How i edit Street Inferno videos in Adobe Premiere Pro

A favorite of mine which I just found out is called mixkit.co. I'm going to be doing a review of that in a video very soon.
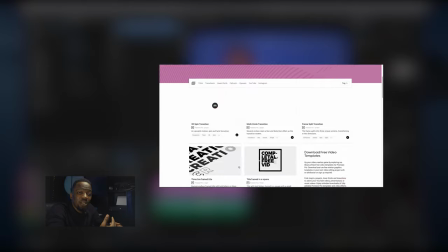(8:23)
If you go to mixkit.co, you can actually download cool lower thirds and Premiere Pro templates for your projects and use them for free.
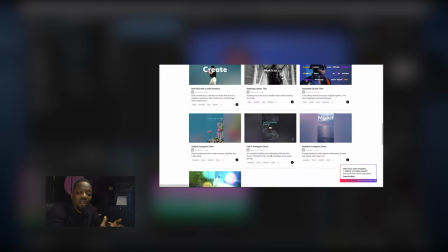(8:31)
They're actually free, so they even have stock video and they have music which you can use for free in all of your projects.
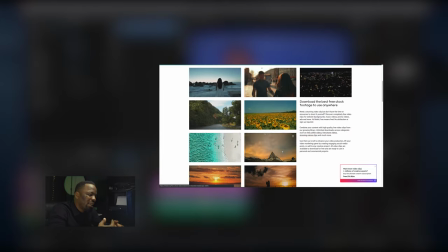(8:37)
I found out recently and I've been testing out their products and they seem to be quality. So for this, I'm going to put a lower third which I got from my library here. I have so many which I've downloaded over the years and over the months, and I keep changing them because you have to be current. So for Street Inferno, I have a branding guide and I use the box lower thirds. So this is the, no matter the Street Inferno you see, you're going to be seeing this box lower thirds, might be in a different color. And the whole point of that is consistency. So like, it's all Street Inferno videos will be on brand. Even if you don't see the Street Inferno logo on it, you would see that box and know that, okay, this is how Street Inferno does their stuff. I got that from the Essential Graphics panel here. You can simply just get any motion graphics or any template you need, drag it in and edit it on the same panel here by clicking on edit. So I've got this here, this lower third here on the timeline, and you can see I added the name Logos Olori as it appears here. On the subtext, I put his Instagram username, and it's as simple as that. Change the colors, and as you're doing these things, they basically update on the timeline.
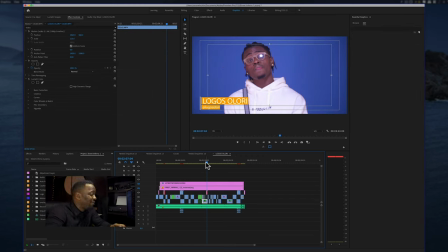(9:58)
So once the lower third and the effects are done, the next thing for me to do is now to add the graphics. So I have two graphic files here. One's a title file actually, but two files up here.
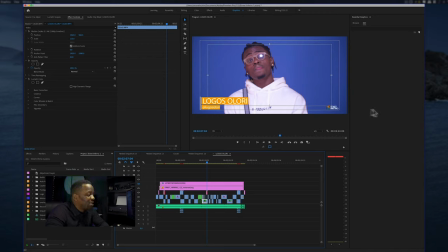(10:12)
So what I do is the Street Inferno logo, you can see that once I put that on, I've got the Street Inferno logo in the bottom right. And basically the logo, once the logo was brought in, this is how the logo was.
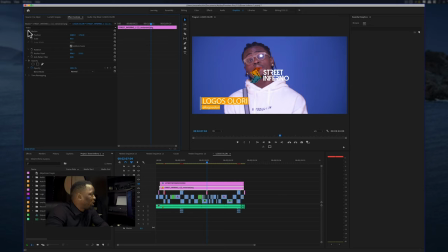(10:28)
This is the normal size of the logo, but I had to go into the scale preset and bring it down to 30 here and use the position tool to actually bring it to the bottom right. So if I put that on, you can see it just looks good there. So, and that's where it always stays in all Street Inferno videos.
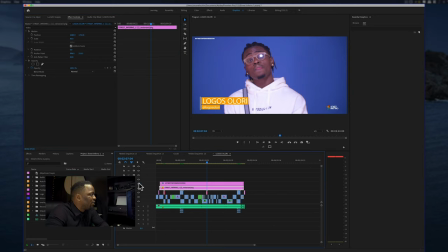(10:46)
And above that logo, I've got the Street Inferno hashtag, which is something I was trying to promote. So I put that there so that it sticks in the mind of people. And looking at this already, it looks finished. I'm gonna leave a link to Street Inferno YouTube channel so you can see what the finished video looks like, a link to this particular video so you can see what it looks like. Really, editing is just about problem solving. So there are many rules, and there are rules which you can make on your own. You can break rules. Like, you just have to get a finished product, take what you have and make it into something which is usable. Like, it has to be usable. So this is pretty much the finished product. So this brings us to the end of my three-part series, where the aim was to show you how to edit a Street Inferno video in Adobe Premiere Pro. I hope you've learned something. I'm going to be making more videos on filmmaking and video editing as the time goes by, and I'm also going to be making product reviews as I have a lot of gear here. If you do find some value in the content which I put out, I'd like you to support the channel by subscribing, leaving a comment and sharing this content with your friends who you feel might enjoy it. And until next time, stay safe.